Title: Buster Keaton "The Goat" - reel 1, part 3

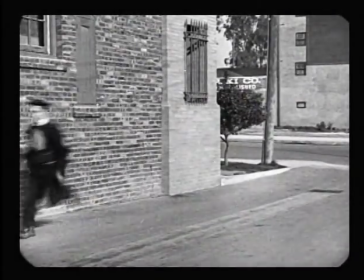[0:00]
In this part of the chase, Keaton is mixing angled shots with these flat wide shots.
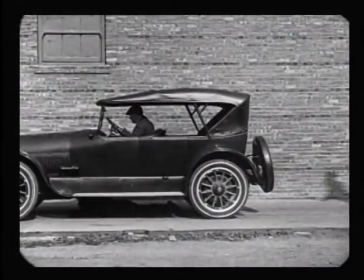[0:04]
And the flat wide shots accentuate the entering and exit of people in this shot, sliding in and out of frame.
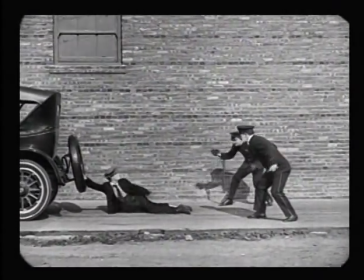[0:10]
This is very careful. Stop, hold, and then they leap through the air almost like they're ragdolls being flung.
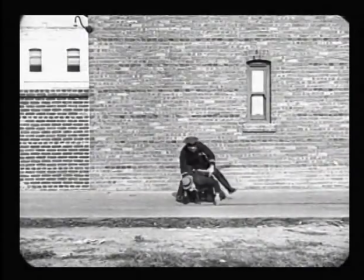[0:18]
Look at the skid mark left on the sidewalk. Keaton hardly has enough time to stand up and run out of the shot.
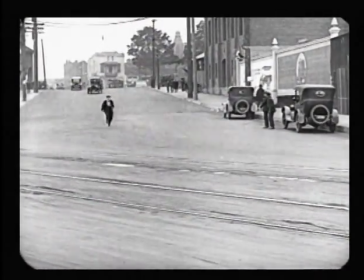[0:26]
Now Keaton's switched 90 degrees where he's running from background to foreground. and we see the
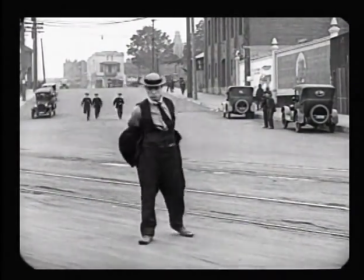[0:30]
wonderful rule of silent comedy and silent film that if the actors on screen show you they don't hear anything,
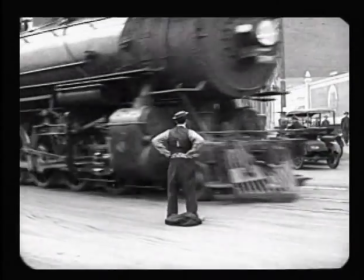[0:35]
it doesn't make a sound like, for instance, this train coming out of nowhere. In real life, we would have heard the train, so would have everybody. Let's take a look at this at cranking speed. I figure this is probably around 12 frames per second.
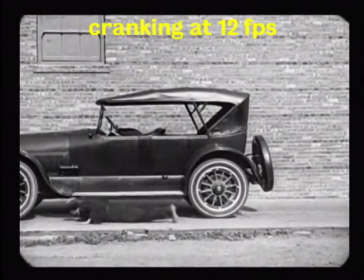[0:50]
Maybe it's 12 or 14. But notice he has the time here to scurry under the car carefully.
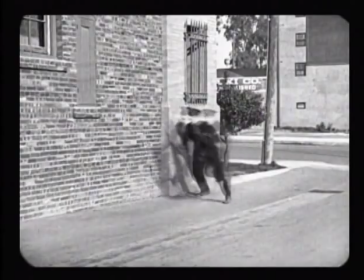[0:57]
You'll see in the next shot that the driver, before he pulls away, checks.
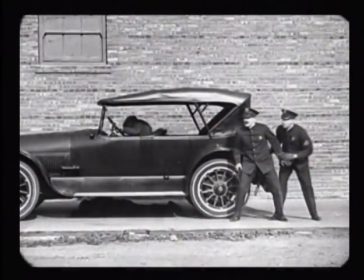[1:02]
Look, the driver's going to say, OK, Buster, all right. And he starts the car. There's a little lurch there.
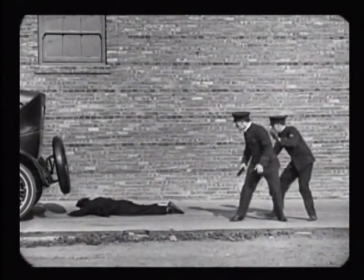[1:08]
Pulls up just far enough. Somebody may have cued him. Stop there. Look at the tire.
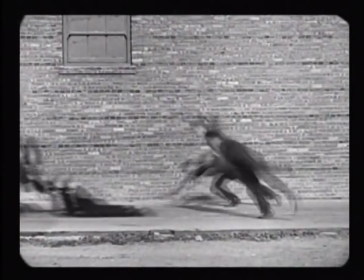[1:13]
Look at the cops. And they get ready. The sound of the motor cues them to leap in the air. Boom. There's much more weight to their bodies here now.
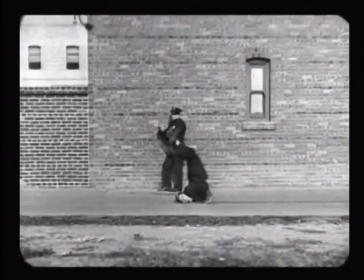[1:21]
And look at Buster. You see, he looks like he's hurt himself. Look at this. He's grabbing the side of his neck.
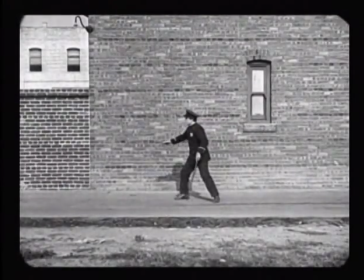[1:30]
And you can see that he may have actually hurt himself or not, but it's certainly registering here.
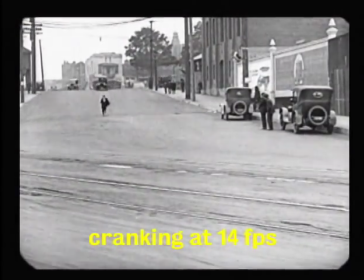[1:37]
And now look at this and how long this takes for Buster to get from the background to the foreground.
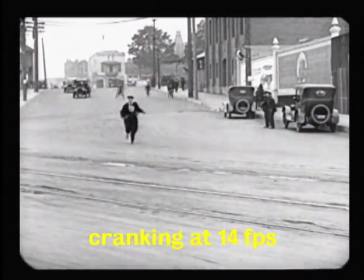[1:42]
But cranking this much slower speeds the whole thing up. And you don't notice it here.
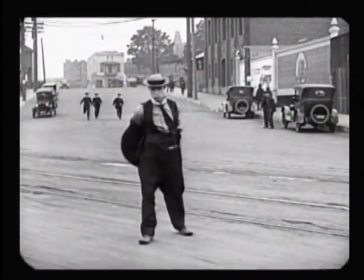[1:47]
Buster's slowing, slowing, slowing. And there's that universal sign, if I take off my jacket, then there's going to be a fight.
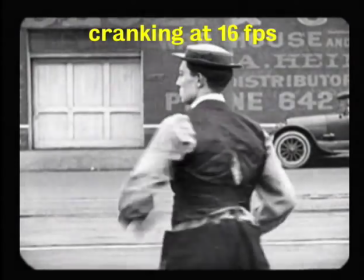[1:54]
This is a little faster because we're closer.
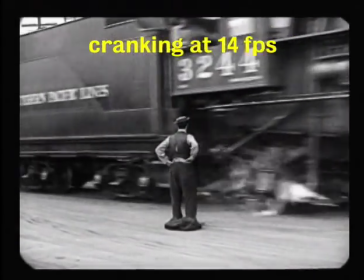[2:00]
Again, the cops couldn't possibly have known that train was there because it was out of camera range and nobody heard it.
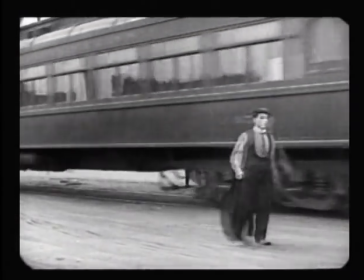[2:06]
It's one of the brilliant rules of that universe that is essential. Let's look at that again.
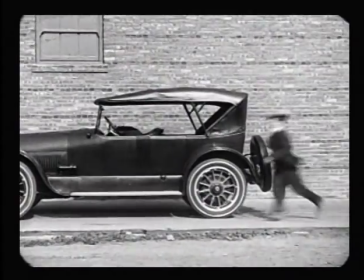[2:12]
Now at projected speed. Again, he sort of zips through and he slides quickly under the car.
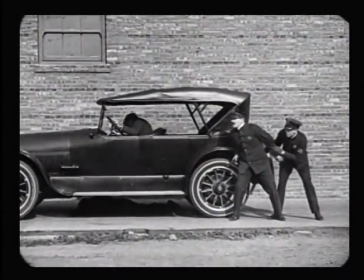[2:18]
Again, we saw the way it was shot. He took his time, but that was being cranked much slower.
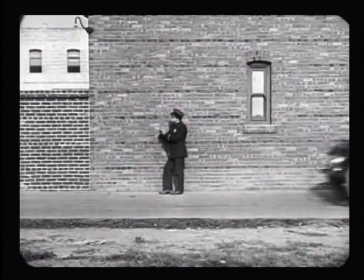[2:26]
And the economy of the pauses here makes that very clear. And again, you don't see him holding the side of his head.
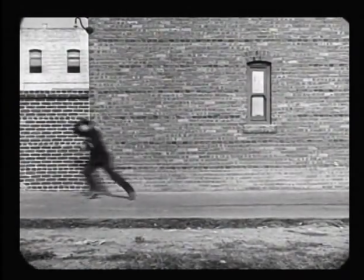[2:34]
He just has to hop up, look out, see the cops, and zip out of the frame. And just look how quickly Buster gets from the background to the foreground of the shot.
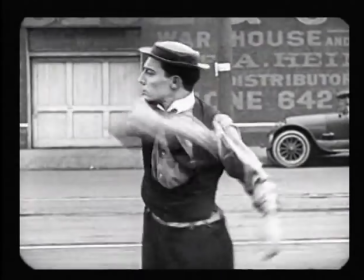[2:44]
We just see him approach the camera, take off his coat, get ready for a fight.
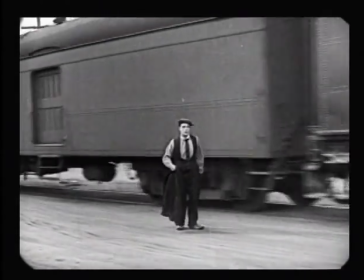[2:50]
And then out of nowhere, the train comes in and slides into the shot. same angle. On to the next bit.
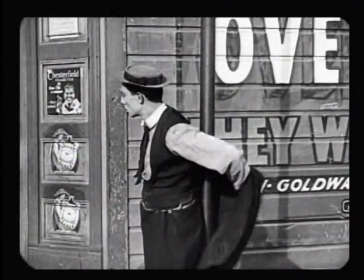[2:59]
Now this is a sequence that's a little bit more slow and sedentary, breaking up all the running,
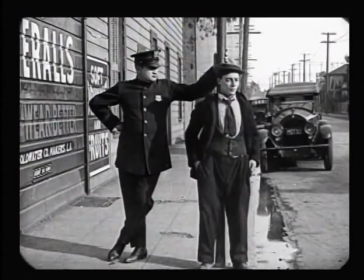[3:05]
helping the whole sequence build nicely. And there's Eddie Klein making his regular cameo, as he often does in the short films.
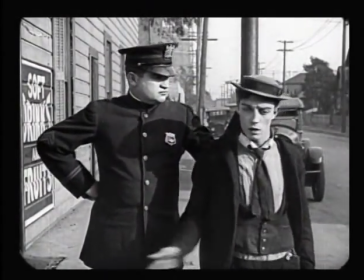[3:15]
Now here is a great example of a sequence when there's dialogue, but we don't really need to know what it is,
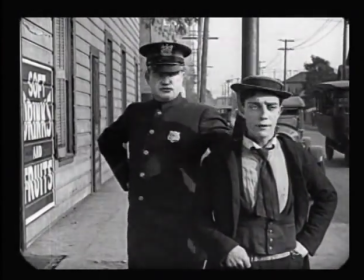[3:20]
and we can't quite make it out, but we can tell what it is by Buster's facial expressions and gestures,
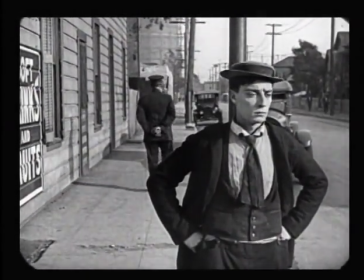[3:25]
and we make it up for ourselves. There's clearly things that Buster is saying, but it's not essential that we know what he's saying.
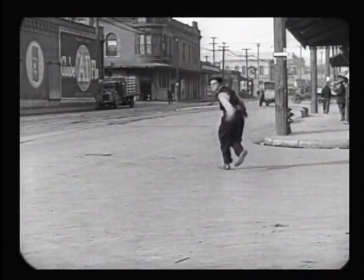[3:32]
We can tell that he's upset, and he thinks that Eddie is holding on to him, but he's not.
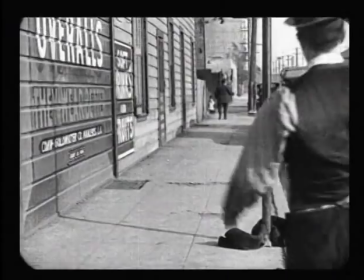[3:38]
And again, right after Eddie walks off, Buster should have heard him, but because he doesn't indicate to us that he's heard it, it does not make a sound.
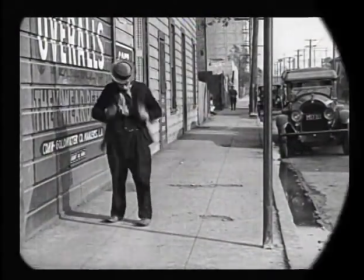[3:49]
very simple taking his time before we go on to the next running sequence let's take a look at that at cranking
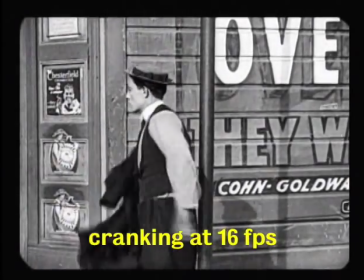[3:55]
speed I figured this is probably shot around 16 frames per second being done primarily in medium shots
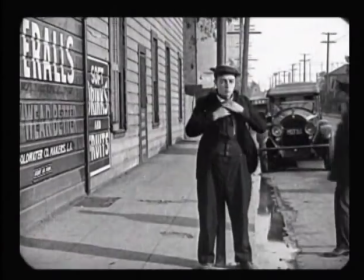[4:02]
we just need to see the information that he's put the code on over the pole